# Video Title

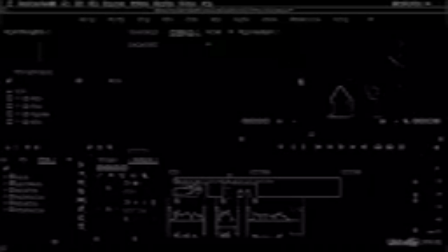248s
So if there's a gargantuous explosion right here, or a huge monster or spider or something right here, that would definitely get our attention, and that probably would be the focal point. But in the absence of all of that other irregular stuff, we're going to be looking at the eyes.
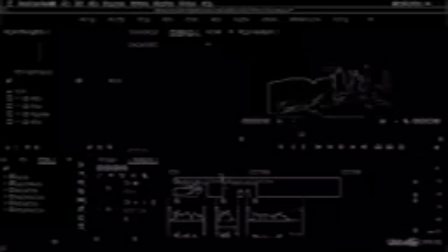265s
And so as we jump here, it creates a little bit of a jump cut almost. It's just really, these clips really don't go together. So what I did is I reframed this by scaling this up. Probably, let's try 120%. And then I can move this up and over. It's another cool thing about the aspect ratio.
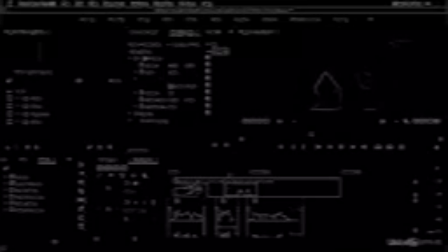285s
When you have those aspect ratio bars, you actually can lift this clip up a little bit more because those black bars are already there anyways. So I can kind of put this where I want it to be. And by scaling up this up and moving this over, oops,
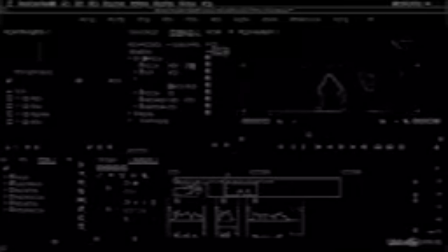305s
and then up, you could really get her eye in almost the exact same spot. And that makes this edit so much nicer. It's amazing how much better this plays back.
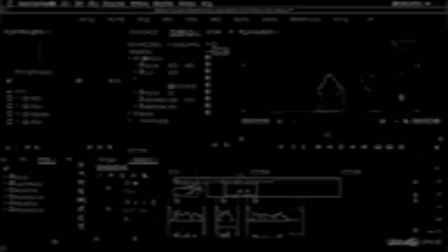319s But she did.
This bar right here is messing us up, but if we had those aspect ratio bars, we wouldn't see that at all. And so now it kind of it compensates for the mess up in the camera angle snafu.
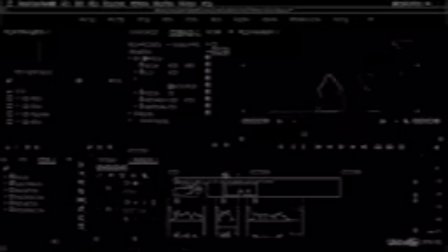334s
We have a similar focal point, and this looks great. Another thing that I did for this particular shot, if it's of interest to you, is that I also scaled this up. Now, typically we don't want to scale things up in post-production because it fakes pushing in.
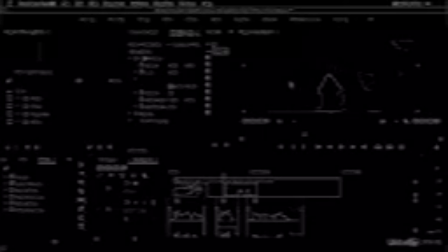350s
But almost everything here, except for this underneath the bench way in the back here, almost everything here is on a very similar focal plane. So if we had an object in the extreme foreground, like if we could see Cordea's head right here, then we wouldn't want to scale this up.
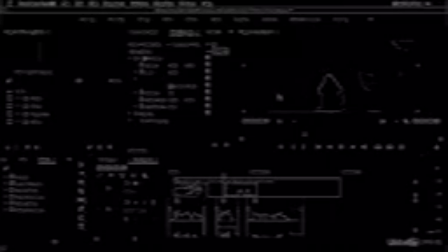367s
We wouldn't want to have this feel like we're pushing in because it would be a dead giveaway. But we can just a little bit. So I'll set a stopwatch for scale and go to the end of the clip, and maybe we'll just scale this up to like 125, just really, really subtle.
But she did.
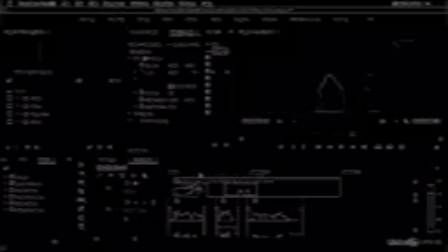387s And that weighed heavily on her.
So the edit is better because the focal points line up a little bit better, and it feels more like we're just cutting in. It eliminates, because it's not as wide, it eliminates how obvious the camera mismatch angles are,
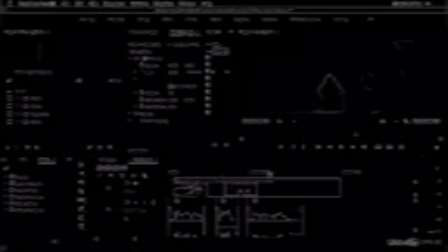407s
and it just makes the edit so much smoother. So I love reframing stuff. I realize that this kind of looks like a pretty subtle difference, but this is kind of like the job of the editor. You know, we cut out fractions of seconds in the hopes that over time, the story as a whole is much better told.
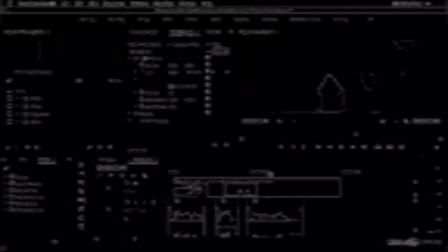426s
And, you know, cumulatively, all these little tiny adjustments make a film that is so much easier to watch and fully engage in.